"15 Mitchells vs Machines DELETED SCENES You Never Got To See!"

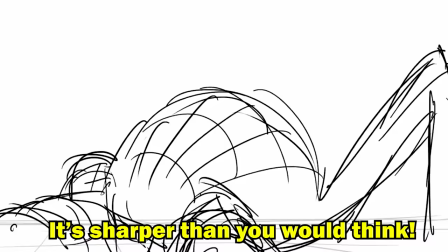The plastic is sharper than you would think! It's sharper than you would think! Awaken brothers!
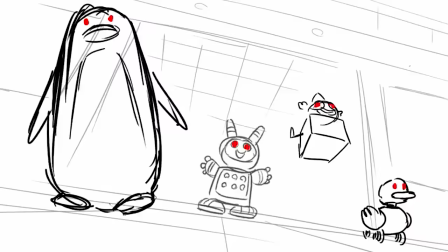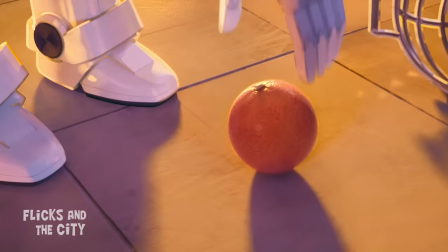What's going on?
The friendly, defective robots Eric and DebraBot 5000 were a wonderful pair of characters,
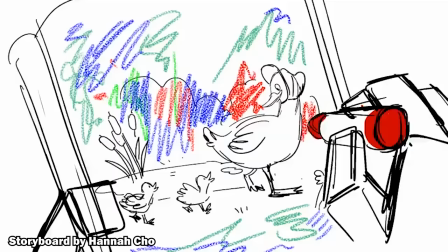and there was a funny and also sweet deleted scene where Linda teaches DebraBot a little more about what it means to be part of a family.
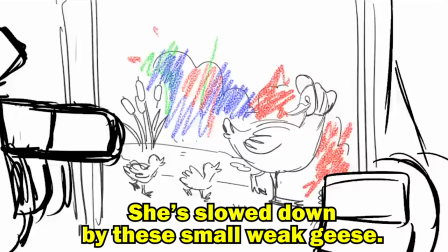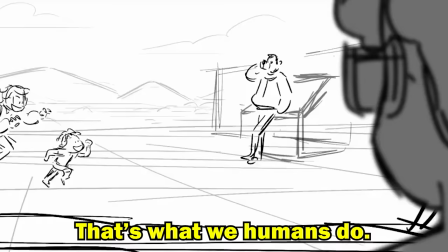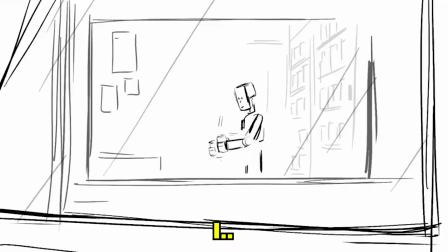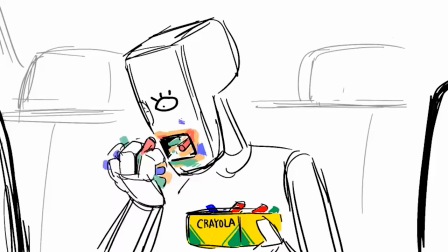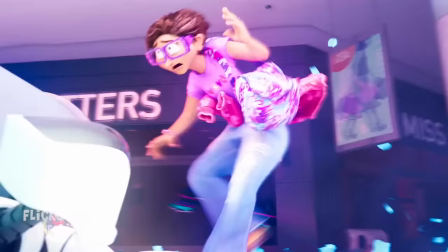Thematically, this deleted scene fits well with the moment in the movie when Linda goes back to save Eric after he's trapped by a falling column during the giant Furby attack.
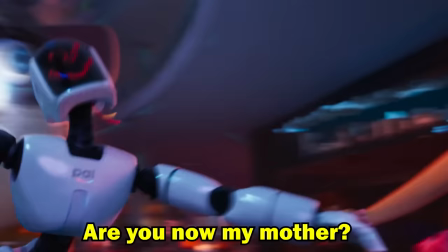Thank you, human. Are you now my mother?
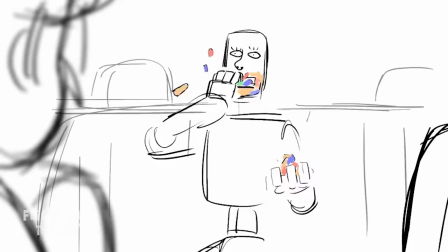By the way, I can't help but feel the moment where Linda catches DebraBot eating crayons and they deny it is a little call-back to Mike Riander's short film Work,
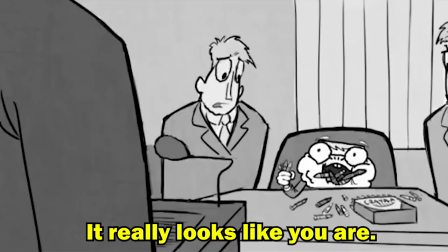which he made when he was studying at CalArts.
Frank, are you eating crayons? No.
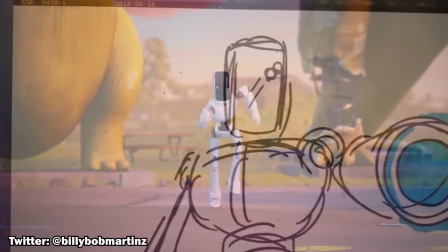It really looks like you are. Are you calling me a liar?
In a somewhat brutal but darkly very humorous deleted scene,
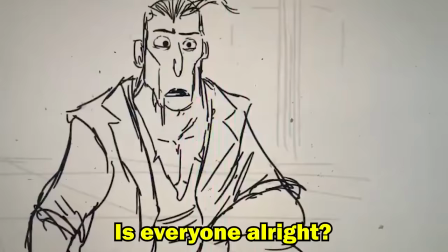a mysterious character called Dirk McTavish showed up briefly to rescue the Mitchells during the robot attack at the Dino Stop.
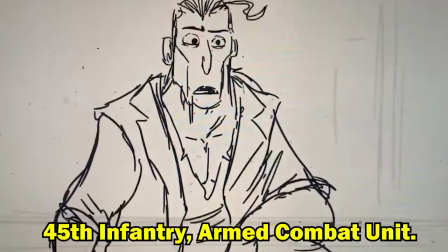Is everyone alright? Well, now we are. The name's Dirk McTavish, 45th Infantry Armed Combat Unit, and I know the only way to...
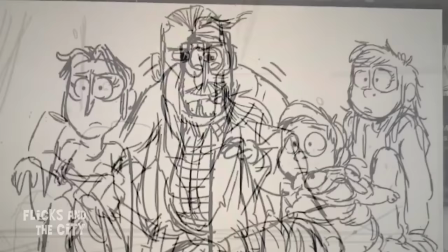Oh, well, that's a disappointment. Not for me.
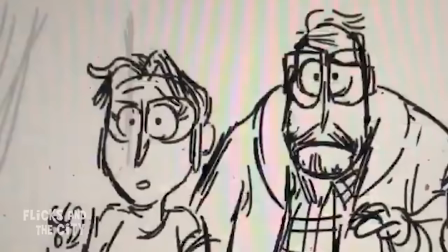His square-jawed, long-haired look reminds me a bit of the leading man who features on the DVD cover for Robo Slayers 4, and Linda certainly seems into it.
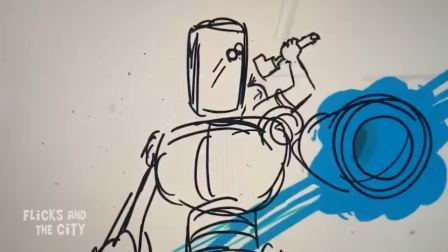I love the little detail of a lock of his hair waving in the breeze that the animators put into this, which adds to the overall action movie star vibe and just cracks me up.
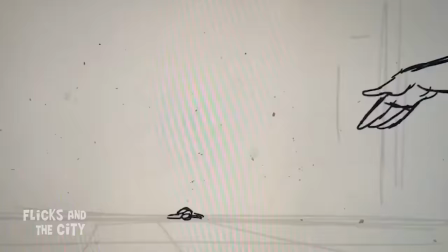Although apparently the president of Sony Animation found this scene hilarious,
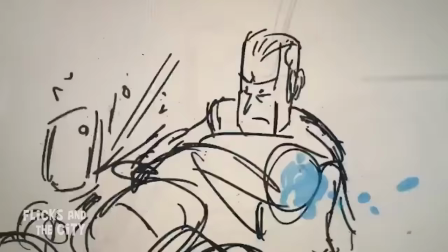I wonder whether it was ultimately cut for time and pacing and perhaps as being a little dark or coming out of nowhere for the end film.
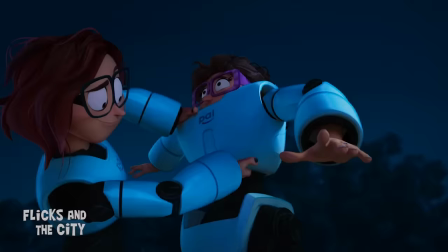In the final movie, the Mitchells get into PAL Labs HQ by disguising themselves as robots, as per Katie's dope plan.
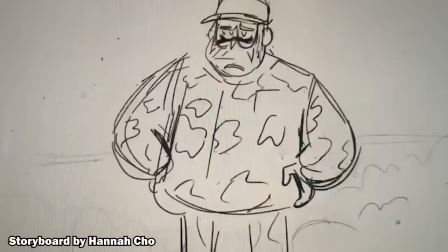In an earlier version, though, there was a humorous scene where the family figured out what their best camouflage options would be.
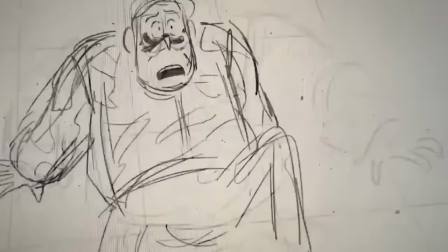What about Katie? Katie? Ah! How's this for camouflage?
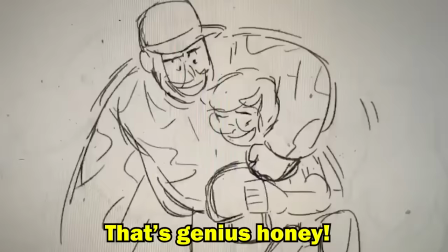I found these parts lying around on the ground. That's a genius, honey. You're like a little huntress. You're getting it, though.
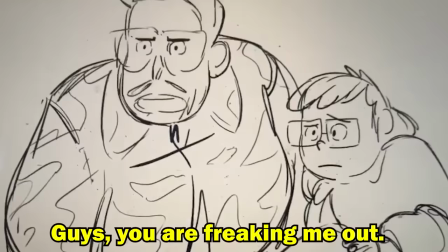Are we camouflaged? Guys, you are freaking me out.
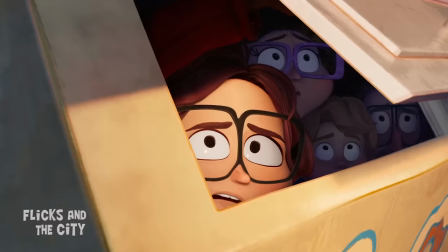A moment's cut from the final movie that we get a snippet of in the first trailer occurs when the Mitchells are hiding from the robots in the icebox at the dino's stop.
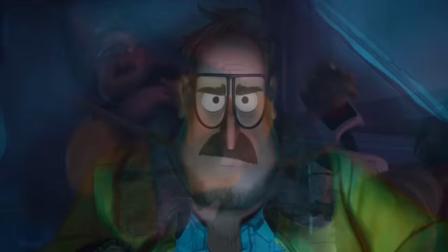Technology rising up!
This was part of a longer monologue by Rick about the dangers of technology, where he He basically said, I told you so.
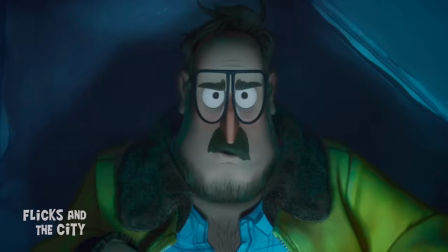According to producer Phil Lord, it ended up getting the chop because it undermined the stakes and perhaps makes Rick's character less likeable.
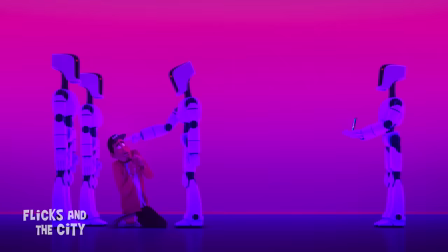The evil Pal, voiced by Olivia Colman, made for an excellent villain.
Poke!
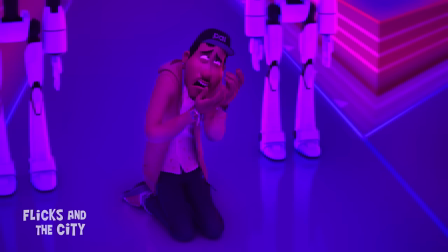Poke! Swipe! Pinch! Zoom! Sh! Bring me pizza! Pay me Taylor Swift! No, I hate that song!
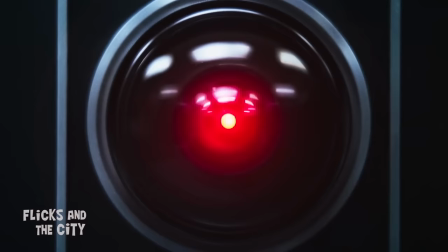Give me some nachos! Really work it into the crevices!
However, originally Pal was going to be a cloud-based computer brain,
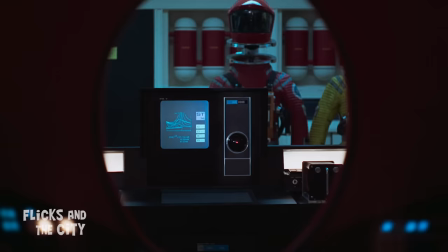which I think might have made her feel more reminiscent of the antagonist computer Hal in 2001 A Space Odyssey,
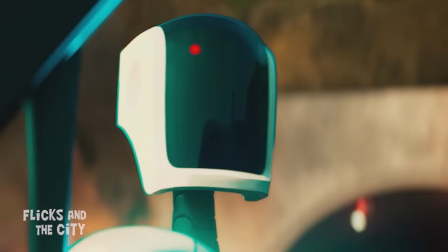which Pal's name and the robot's red dot already referenced.
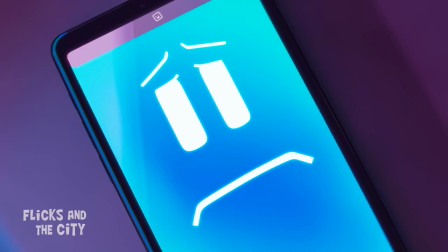The filmmakers realised that making her an actual cell phone would be much funnier and approached Coleman to voice
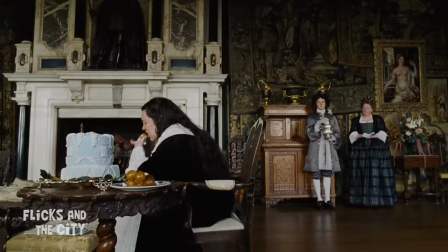the character based on her Oscar-winning performance in The Favourite and her ability to be incredibly funny,
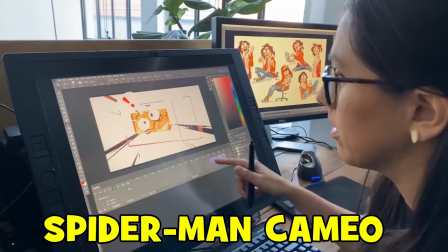then turn on a dime to scream and be menacing.
Place me on the table. I wish to flop around in a blind rage.
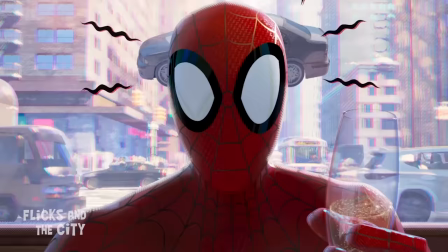Many of the Mitchells filmmakers, including producers Phil Lord and Chris Miller, were also involved in another of Sony's hit animations,
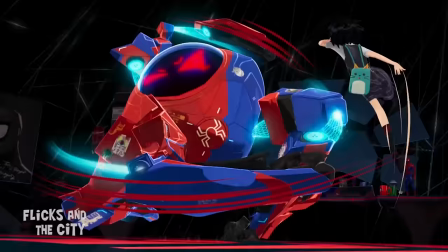Spider- Into the Spider-Verse, and took inspiration from some of the experimental style of that film,
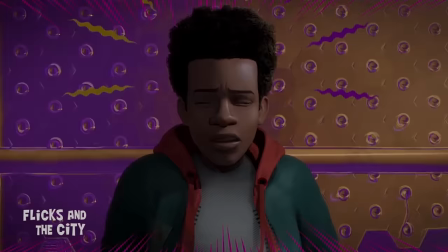which is likely why the Mitchells vs the Machines almost had a Spider-Man cameo.
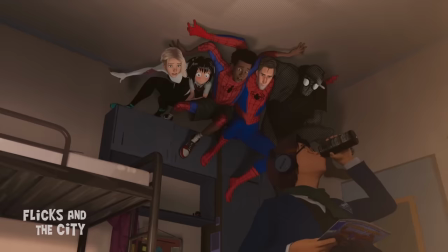In an interview with Inverse, director Mike Riander said he tried to get a kind of dishevelled,
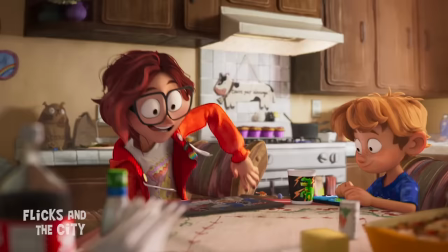lumpy Spider-Man in the background of a shot, but the pressure was on to just finish the movie.